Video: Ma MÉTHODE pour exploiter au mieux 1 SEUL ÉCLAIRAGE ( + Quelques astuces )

moment qu'on s'est pas vu j'espère que vous vous portez bien alors aujourd'hui j'ai eu envie de parler avec vous d'éclairage et en fait je vais vous donner quelques petits conseils sur quels sont les types d'éclairage en tout cas comment on va positionner notre lumière quand on a une seule lumière ça je pense que c'est important déjà pour ceux qui débutent que ce soit dans la photo ou la vidéo je pense que c'est important en photo de bien savoir positionner bien sûr ses flashs ou ses lumières continues et en vidéo bien sûr c'est essentiel mais c'est important de savoir faire ça et sachant que avec une seule lumière vous pouvez faire déjà énormément de choses. Il m'arrive très souvent, même sur des tournages, d'aller avec une seule lumière, même si j'en ai plusieurs, juste pour la simplicité en fait. Le fait d'avoir une seule lumière, ça permet de se creuser un petit peu plus la tête et puis de faire des choses peut-être un petit peu plus originales que si on avait 3, 4 lumières. Donc voilà, des fois, il ne faut pas se stresser du fait que « mince, j'ai une seule lumière, comment je vais faire ? ». On peut faire énormément de choses et c'est ce qu'on va voir ensemble dans cette vidéo. Alors volontairement, comme vous pouvez le voir, j'ai fait un éclairage très simple ici dans le studio.
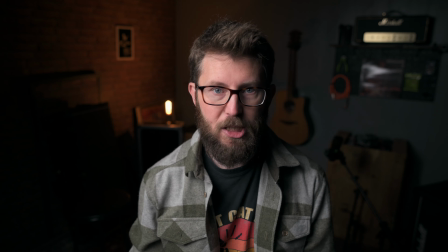J'ai mis juste une petite lumière ici pour éclaircir un petit peu la pièce je vous montre ce que ça donne sans quand même voilà si
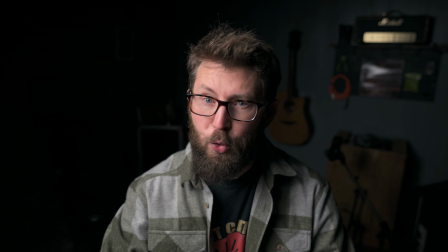j'éteins cette lumière c'est vraiment noir moi je suis dans une pièce où il n'y a aucune entrée de la lumière extérieure donc si j'éteins
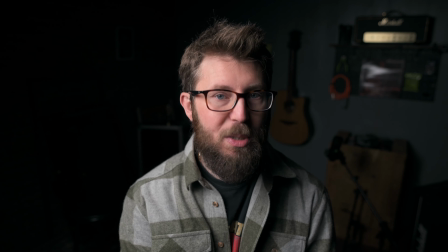la moindre lumière ici c'est complètement sombre donc pour un petit peu plus de confort à l'oeil je vais allumer cette lumière là sachant
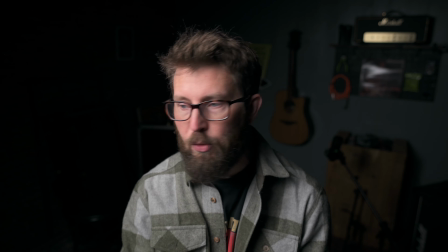qu'en fonction de votre configuration chez vous ou l'endroit où vous allez faire vos photos vidéo peut-être que vous aurez besoin d'avoir des petits éléments
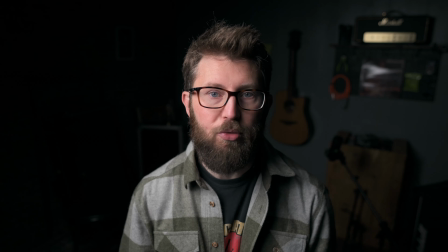derrière ou pas mais en tous les cas c'est des lampes que vous pouvez trouver n'importe où il n'y a pas besoin d'avoir un éclairage du
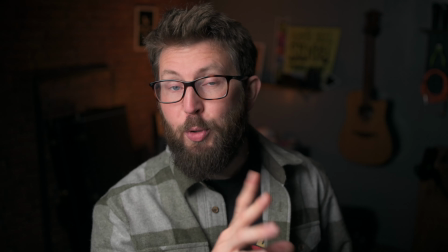studio pour agrémenter un petit peu le fond alors petite coupure j'ai juste changé d'objectif pour que vous puissiez mieux voir ce qui
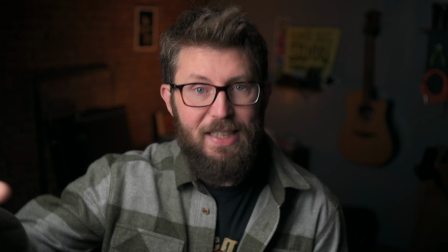se passe en fait sur le visage. Donc là on est sur le réglage basique on va dire que la plupart des gens utilisent c'est à dire on est à 45 degrés.
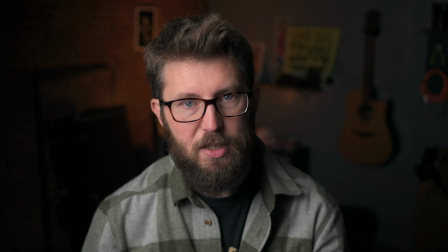Il n'est pas trop froid ? Alors je ne sais pas comment s'appelle ce type d'éclairage, il y a certainement un terme dans le cinéma. Personnellement j'ai fait tout ça en autodidacte donc je ne connais rien au nom des trucs.
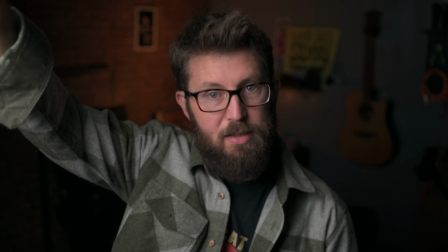Mais voilà l'éclairage est à 45 degrés devant moi et légèrement monté. Ça permet d'éclairer un peu plus vers le sol ce qui permet d'avoir pas trop de perturbations derrière.
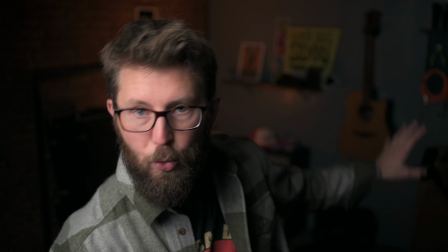En fait il n'y a pas trop d'éclairage qui se fait sur le fond parce que selon la position de cette lumière,
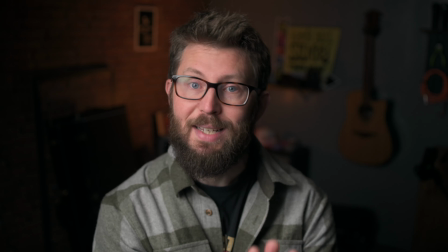des fois ça va éclairer votre fond surtout si vous avez une pièce qui est assez petite ça peut être un problème pour vous
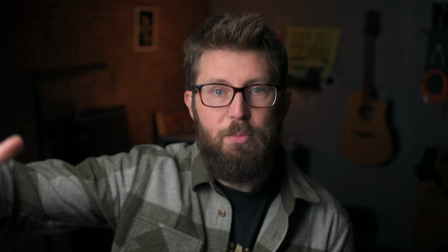parce que du coup vous éclairez le fond et ça peut être problématique sachant que si vous mettez la lumière en hauteur et qu'elle éclaire vers le bas, ça permet de réduire ce problème.
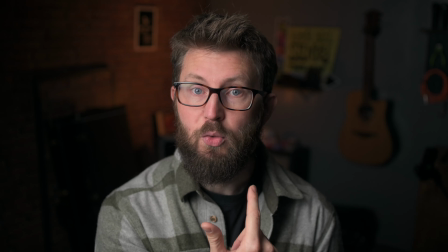Comme vous pouvez le voir là, ça crée quand même pas mal de relief sur le visage, on voit qu'il y a des ombres qui sont assez abruptes quand même, qui sont pas très douces mais je trouve que ça fonctionne bien,
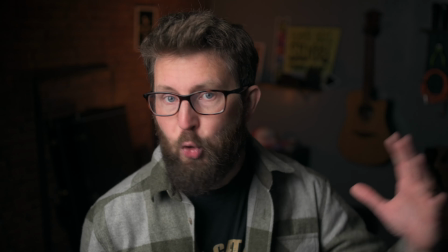c'est un éclairage classique que tout le monde utilise et ça fonctionne super Après, si vous trouvez que sur le côté du visage, vos ombres sont trop sombres, vous pouvez toujours ramener une source blanche.
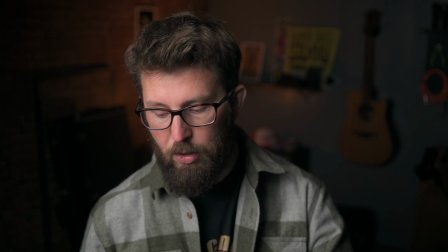Vous pouvez prendre un grand drap, vous pouvez prendre un panneau blanc, il y a aussi ces réflecteurs qui existent.
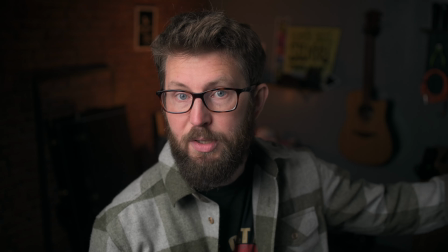Et du coup, en modifiant la distance du sujet, vous allez modifier le niveau noir qu'il va y avoir sur le côté.
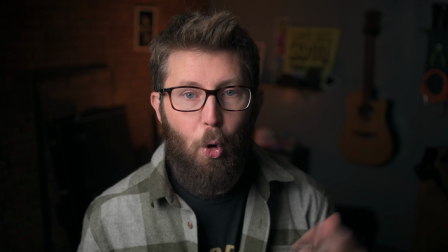Ça fonctionne bien pour solutionner le problème si c'est trop sombre, même si c'est quelque chose que je n'utilise pas trop.
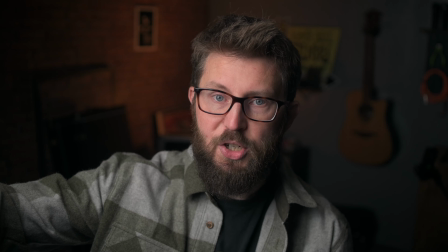C'est une petite astuce que vous devez certainement connaître. Après, il faut faire attention à une chose avec cet éclairage à 45 degrés c'est de bien la positionner en hauteur et des fois ça peut être problématique
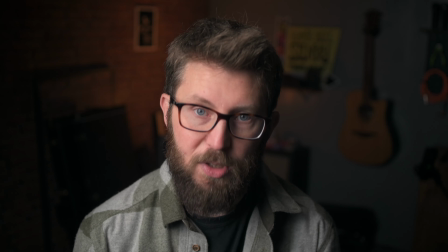selon où vous tournez moi personnellement je suis d'autre tournage dans une cave et au début j'avais ces gros dômes de lumière qui sont
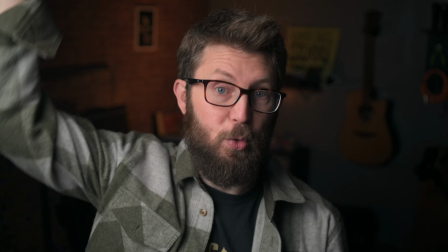très volumineux et du coup je pouvais pas les monter suffisamment parce que j'ai que deux mètres de plafond en fait ici et c'était un problème j'étais
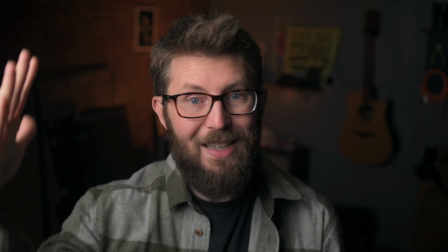obligé de la mettre assez basse et si vous mettez votre lumière trop basse et en fait trop perpendiculaire par rapport au sol je vais
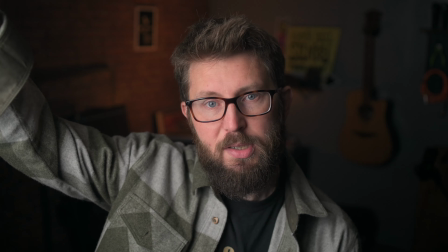vous montrer ce que ça donne ça peut avoir tendance à faire un éclairage qui est un petit peu moins naturel que si c'est en hauteur mais surtout le gros problème si vous avez une pièce qui n'est pas très grande,
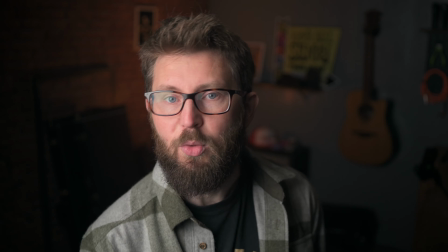moi j'ai un peu d'espace, là j'ai 4 mètres derrière moi, donc ça me permet quand même de ne pas trop éclairer le fond.
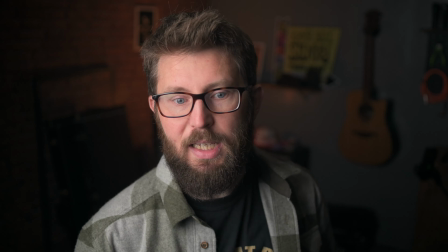Mais si vous avez une pièce qui est assez petite, votre éclairage va éclairer le fond de la pièce et ça peut être dérangeant selon comment est faite votre pièce et selon ce que vous aimez comme look.
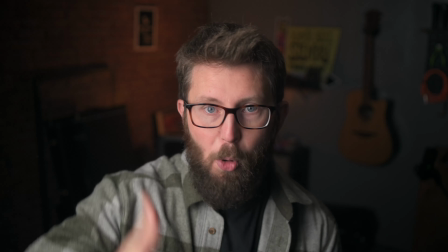Moi je sais que j'aime bien séparer le premier plan et ensuite faire autre chose derrière.
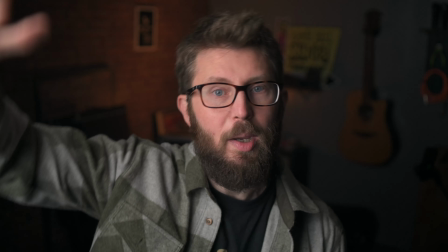Donc voilà, il faut faire attention à ça, positionner plutôt à 45 degrés mais en hauteur vers le bas, c'est là que vous aurez les meilleurs résultats.